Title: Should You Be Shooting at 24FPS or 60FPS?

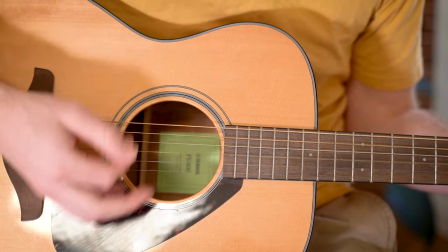When you play 60 back at that, it's going to have a much more real look. It's going to feel a little fresher, a little crisper.
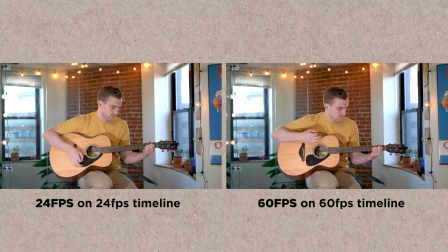You'll see a lot of YouTubers doing this because YouTube has the ability to play back at 60 frames per second. You'll also see this on Twitch so that your camera can match the high frame rates of your gaming.
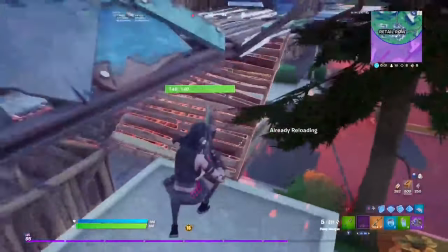So this is a really good option if you're a streamer or if you're making some content on YouTube and you want to have that kind of richer feel that's not so Hollywood cinematic, but kind of feels a little bit more lifelike. Some of the cons of 60 frames per second are bigger file sizes. You're packing a lot more frames into each minute of footage, so the file sizes end up being a little bit bigger.
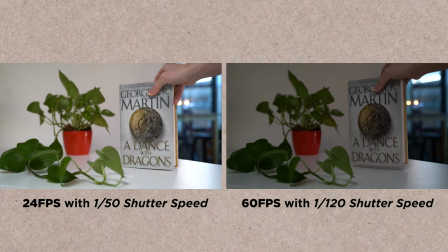You've also got your issue with slightly darker footage, because if you want to achieve that shutter rule, you need at least a 1 over 120 shutter speed. And finally, you also might run into issues when you're syncing your footage with your audio when you're shooting at 60 frames per second. So all things to think about. I would choose to shoot at 60 frames per second anytime that I know I'm going to want to slow down my footage that is my number one
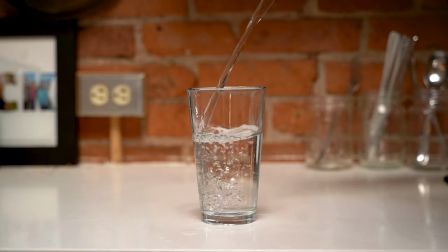thing if I know that I think this is something I'm gonna want to play back in slow motion I'm picking 60 frames over 24 frames so in the end it comes down to your decision think about what you're shooting when I'm out and I'm on a shoot I'm
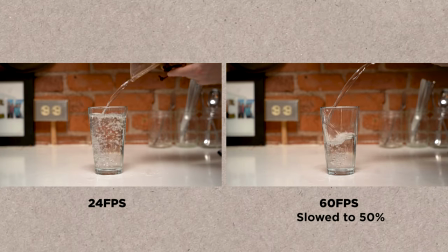constantly thinking about what frame rate I'm gonna need when I go back to edit and I'm constantly changing too. One shot might be 24, one shot might be 60. I constantly have to make the adjustments depending on what it is I'm shooting and what it is I'll plan to do with that footage. If I want to be able to slow it down, I'll shoot 60. If I'm not worried about slowing it down and I'm also capturing audio, I'm going to go with 24 frames per second. So go ahead and think about what you might want to use your footage for when you're making the decision between 24 and 60 frames per second.
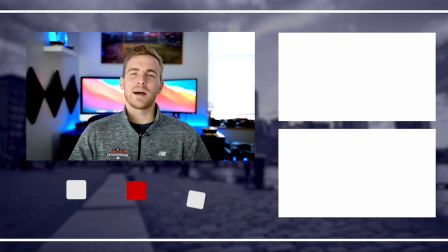If you liked the video, go ahead and leave a like down below. It really means a lot and helps with the channel. Go ahead and subscribe and click the bell and we'll check you back in the next one.